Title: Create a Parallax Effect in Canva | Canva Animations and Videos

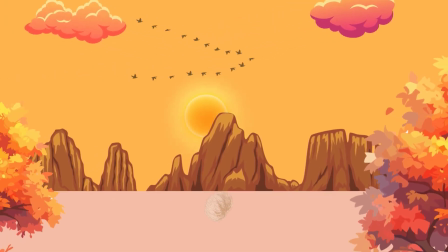0:00 Hello everyone. In today's tutorial, we are going to learn how to create a stunning parallax effect using Canva.
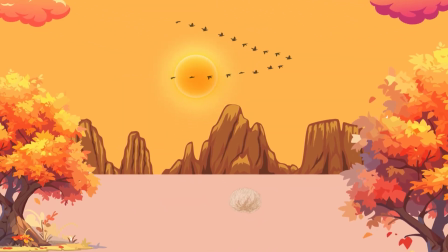0:06 This effect gives a scene of depth and movement, perfect for adding a dynamic touch to your video.
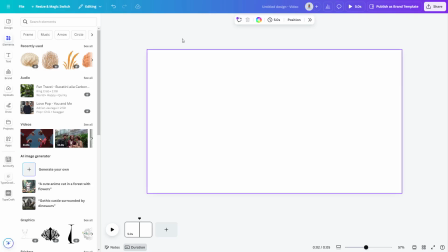0:13 First, open a blank video template in Canva. We want a clean slate to start with.
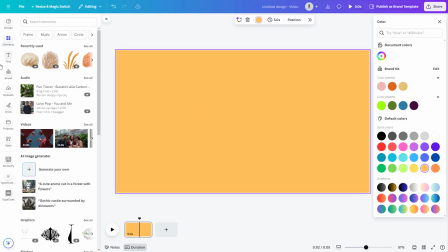0:18 Next, change the background color to something that complements your scene. For this tutorial, we'll go with a warm desert themed color.
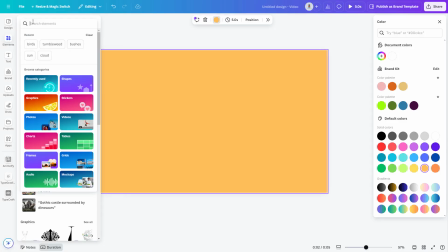0:27 Head over to the Elements tab and search for Desert Mountain.
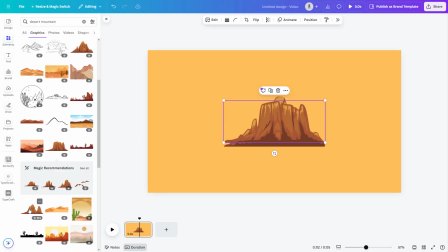0:35 Choose the graphics you like and arrange them on the canvas. Make sure they overlap slightly to create a layered effect.
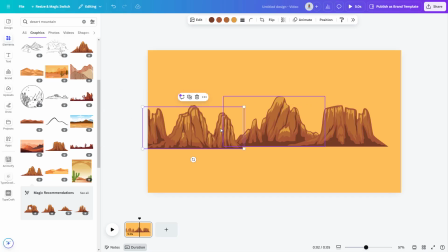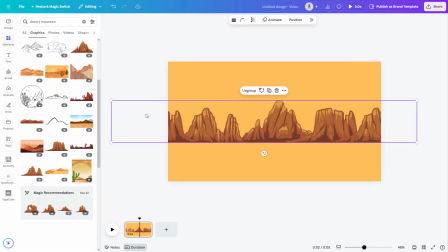0:50 Once you're happy with the placement, group these elements together and adjust them to sit nicely in the middle of the canvas.
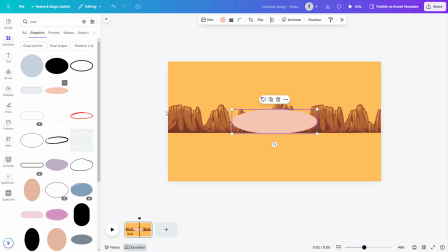0:57 Now go back to the Elements tab and select an oval shape. Add this to your design and resize it as shown in the video.
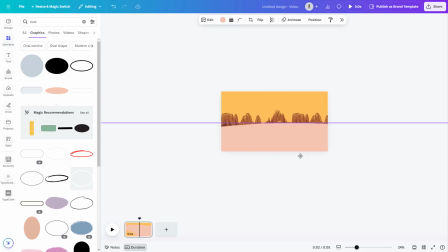After placing the oval, crop it to fit in the design.
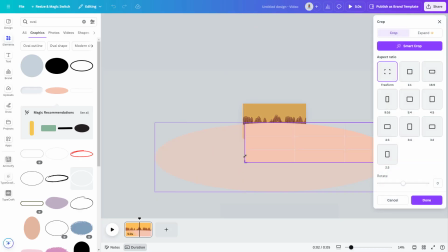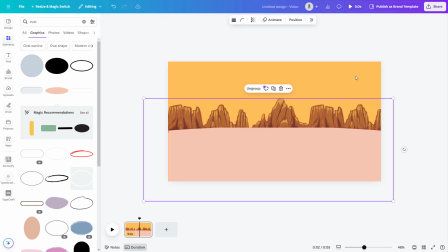1:22 Then group the mountains and the oval shape together. Search for tree in the elements.
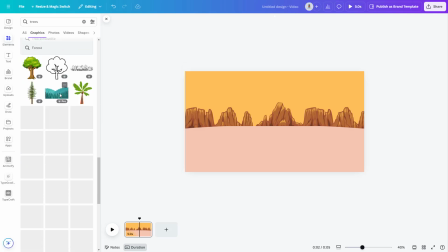1:29 We want something in an orange shade to match our desert theme. Select the tree graphic and resize it.
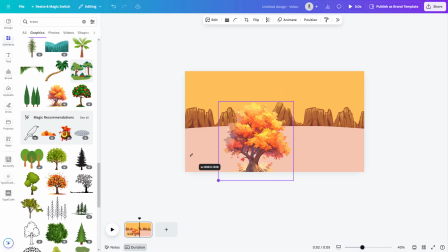1:37 Position it on the left side of the scene.
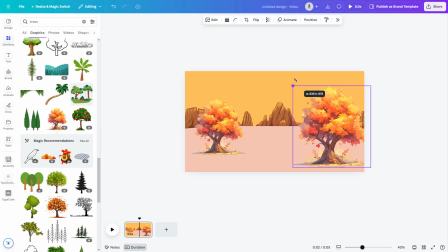1:43 Repeat this process for another tree, placing it at the right bottom corner.
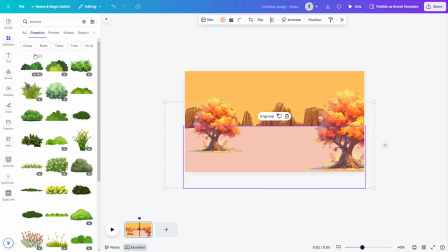1:49 Search for bushes in the elements and set an orange color filter to match our theme.
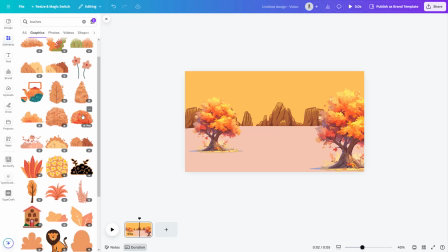1:55 Select a few graphics and arrange them at the bottom.
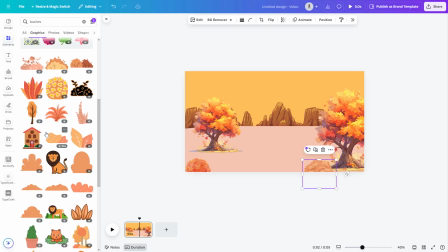2:07 Add some grass elements as well to enhance the scene.
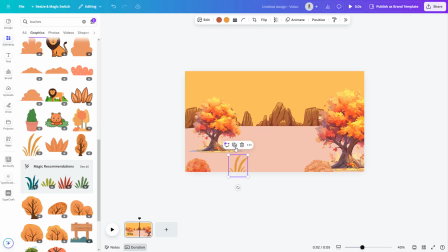Once done, group the trees, bushes, and grass together.
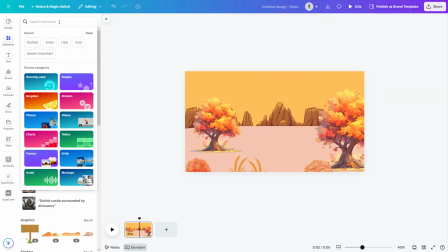2:29 Now let's add sun. Search for sun element and add it to your design.
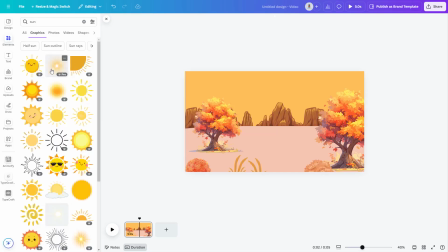Send it behind the mountain and tree layers and hide it for now.
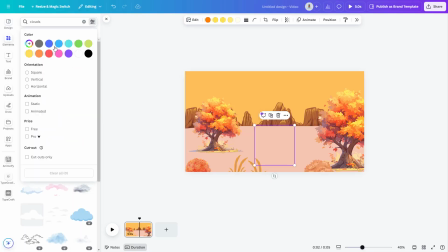2:53 To add some clouds, search for clouds in the elements. Choose clouds that fit your orange theme and place them in the sky.
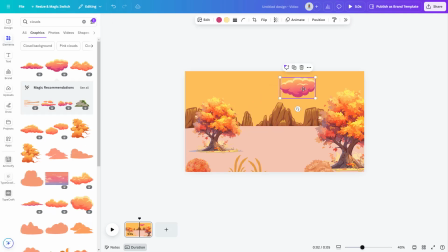3:02 Make sure they add to the depth of the scene.
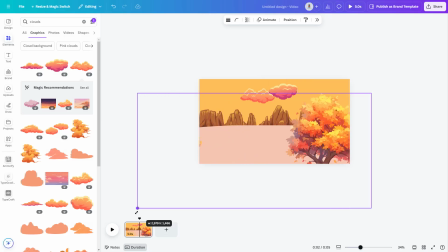3:14 Select the tree layer and increase its size as shown in the video.
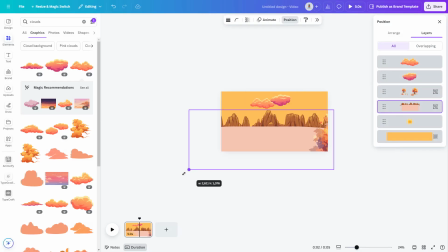3:21 Do the same for the mountain layer. This scaling will help create the parallax effect when we animate the scene.
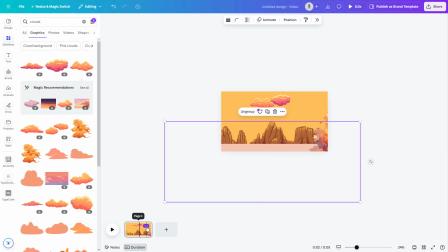3:30 Duplicate the page to create a second frame.
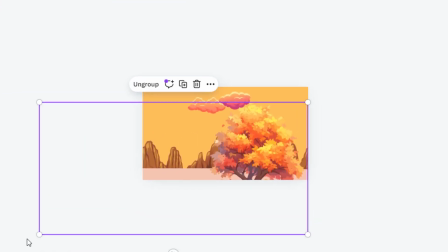3:34 On this new page, rearrange and resize all the elements to create a scene of movement.
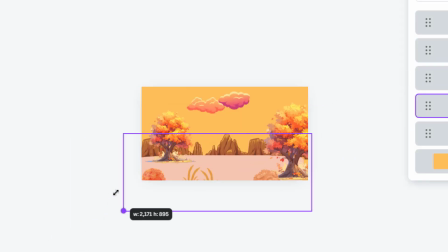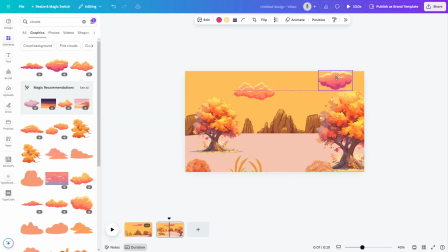3:47 Move the clouds slightly out of the frame to make them look like they are drifting. Ensure that the hidden parts of the clouds are still within the canvas boundary. Otherwise, they might get deleted. Drag the sun up into the frame, creating the effect of it rising.
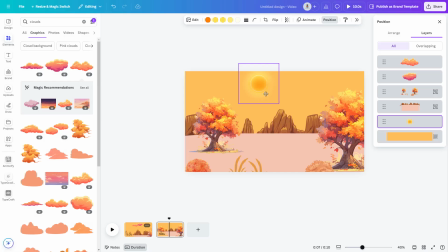4:03 This adds to the dynamic feeling of the scene. Let's spice things up.